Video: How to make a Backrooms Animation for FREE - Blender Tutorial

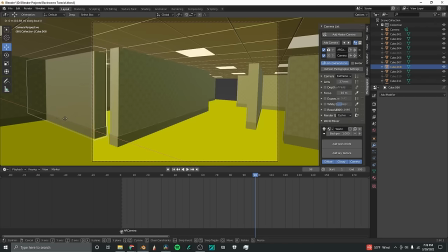[16:20]
Sometimes it also helps to rearrange the architecture once you have a shot path, so then you can get the important things in your shot that you want to get recorded. So that's looking pretty good.
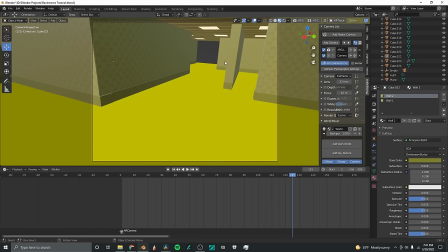[16:31]
Now, one thing I did for the animation to make it look more like a camcorder as opposed to an iPhone was I went down here to where the empty is and the camera parented to it. I clicked on the camera to get to the settings, and right here you can see that the focal length is keyframed.
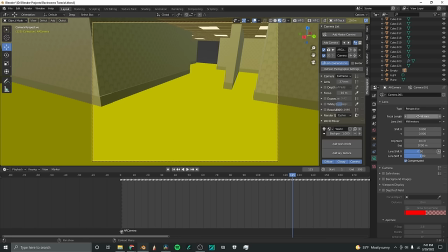[16:46]
So what I did was clear keyframes, and then I set this to something like 50.76.
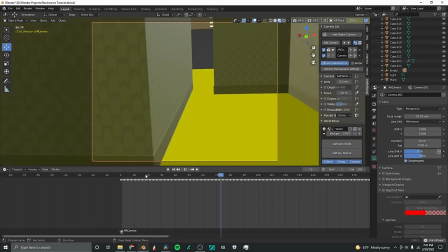[16:53]
Doesn't really matter. But that makes it so that it looks like a camcorder as opposed to some sort of wide angle lens.
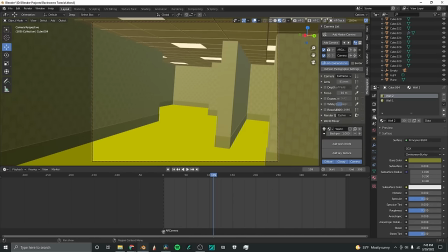[17:00]
Once you've got a scene that you're really happy with, go up here to the scene settings. And what I did to speed up the process is render it at 640 by 480, which is 4:3 resolution.
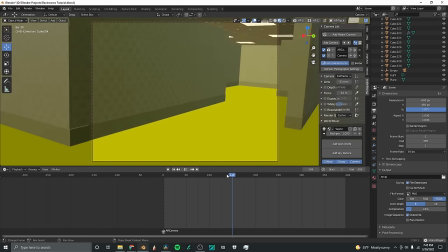[17:15]
And that goes along with the focal length in order to make it look like a camcorder. Once you've got that done, you can go up one section and check motion blur.
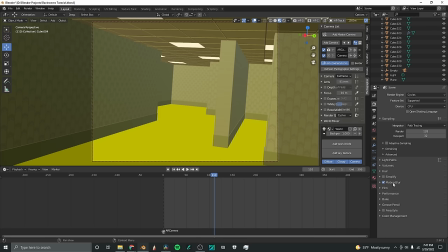[17:23]
That will make it a lot more realistic. One more thing to do to help with the realism is to go into the compositing tab, click use nodes if you haven't already.
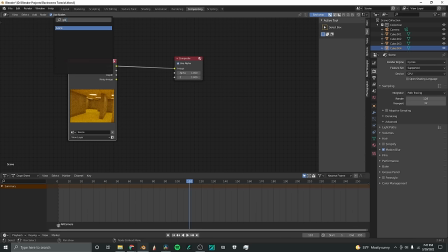[17:33]
Then you're going to add glare. You're going to put that in between these two. And you're also going to add a viewer node so that you can see your changes. So the glare is pretty weird looking right now, but if you go to the glare node,
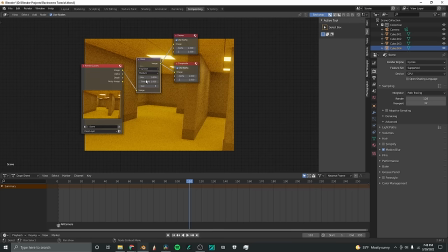[17:48]
you can change streaks to fog glow, and that will make it a lot more realistic already. Now you can change these settings as much as you want. This looks pretty good for this scene though, because it's a soft, subtle glare on kind of a simple scene.
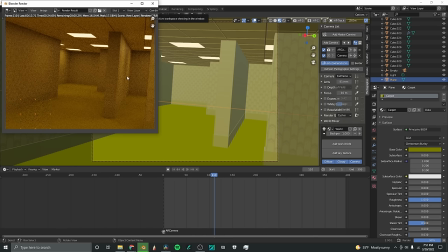[18:02]
So just doing a test render here, and that does not look too shabby.
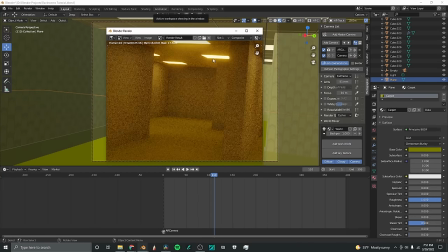[18:06]
Obviously you can play around with the video settings as much as you want. Now, one thing you're seeing here is it's very grainy.
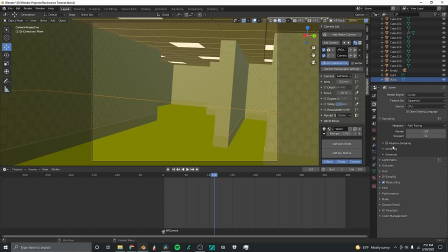[18:13]
So the one last thing you want to do is go down to denoising, which is at this top section here, and you're going to want to click on the check, and NLM is what it's set to. I think the other ones do something else, but you could figure that out.
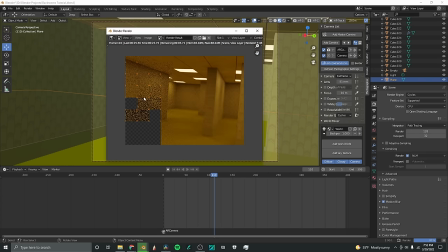[18:29]
And as you can see, it is now denoising the tiles, so it'll render them first and then it will make them less noisy. And now you've got a pretty good looking scene for the amount of time spent.
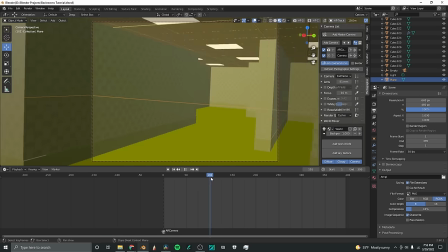[18:39]
So the scene looks good, everything is working smoothly, and now you can decide what format you want to export the file in.
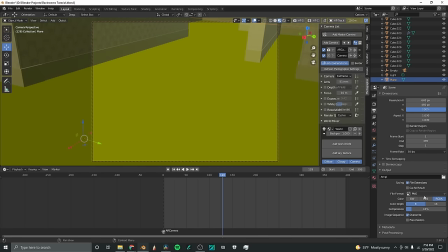[18:46]
For my animation, I exported it all as PNG, and I kept it at RGB 8-bit just to reinforce the camcorder look. One option is switching the file format to AVI JPEG. Now this actually gives you a quality meter, so if you're really going for that old tape look,
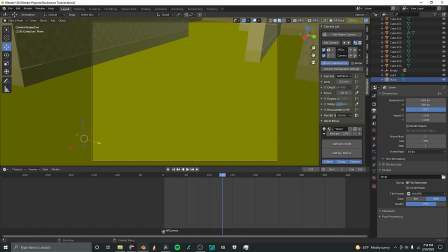[19:04]
you can put it down to 70% or something like that, and it will really do the job. Once you've got everything set up correctly, go up to Render and click Render Animation. And here is the final shot.
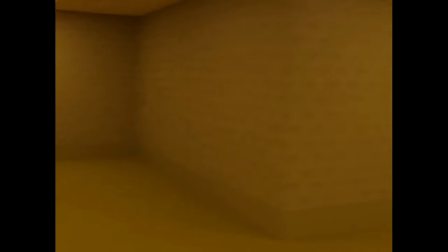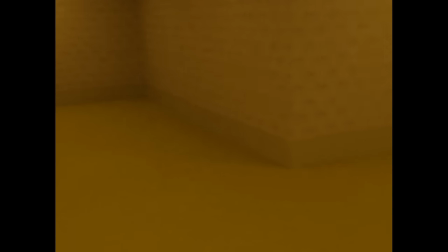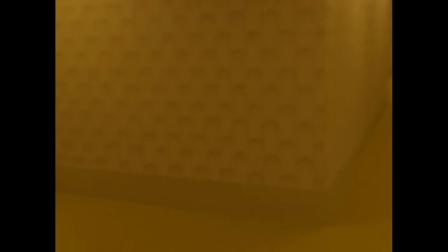[19:29]
Now you'll notice that the only thing I really did was added in the audio from the source footage,
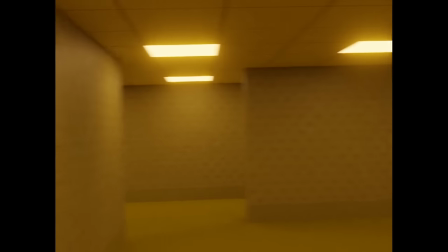[19:34]
no VHS effects or anything like that, because I've been talking for 20 minutes and you're probably tired of my voice.
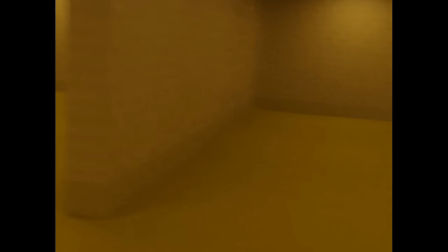[19:39]
But yeah, I hope you all enjoyed this tutorial, and I hope it taught you something new.
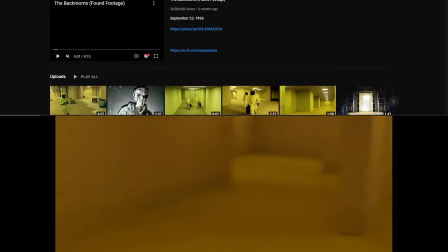[19:44]
Big thanks again to YouTuber Kane Pixels.
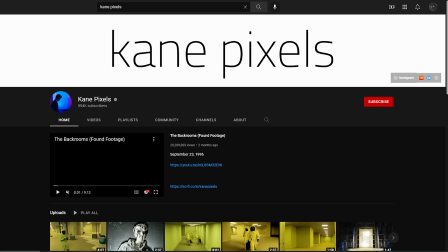[19:47]
He was the one who made the first Backrooms found footage video that really blew up, and inspired me to make mine.
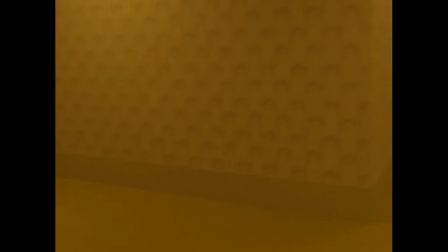[19:55]
So big thanks to him, go subscribe to him, and I hope that this video taught you all something new,
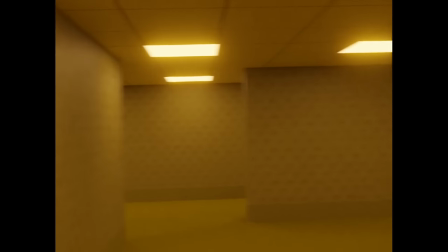[20:01]
and I hope that it's helpful in making a Backrooms animation of your own.
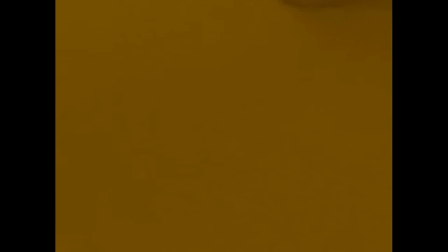[20:05]
Alright, have a great day guys, and I'll see ya.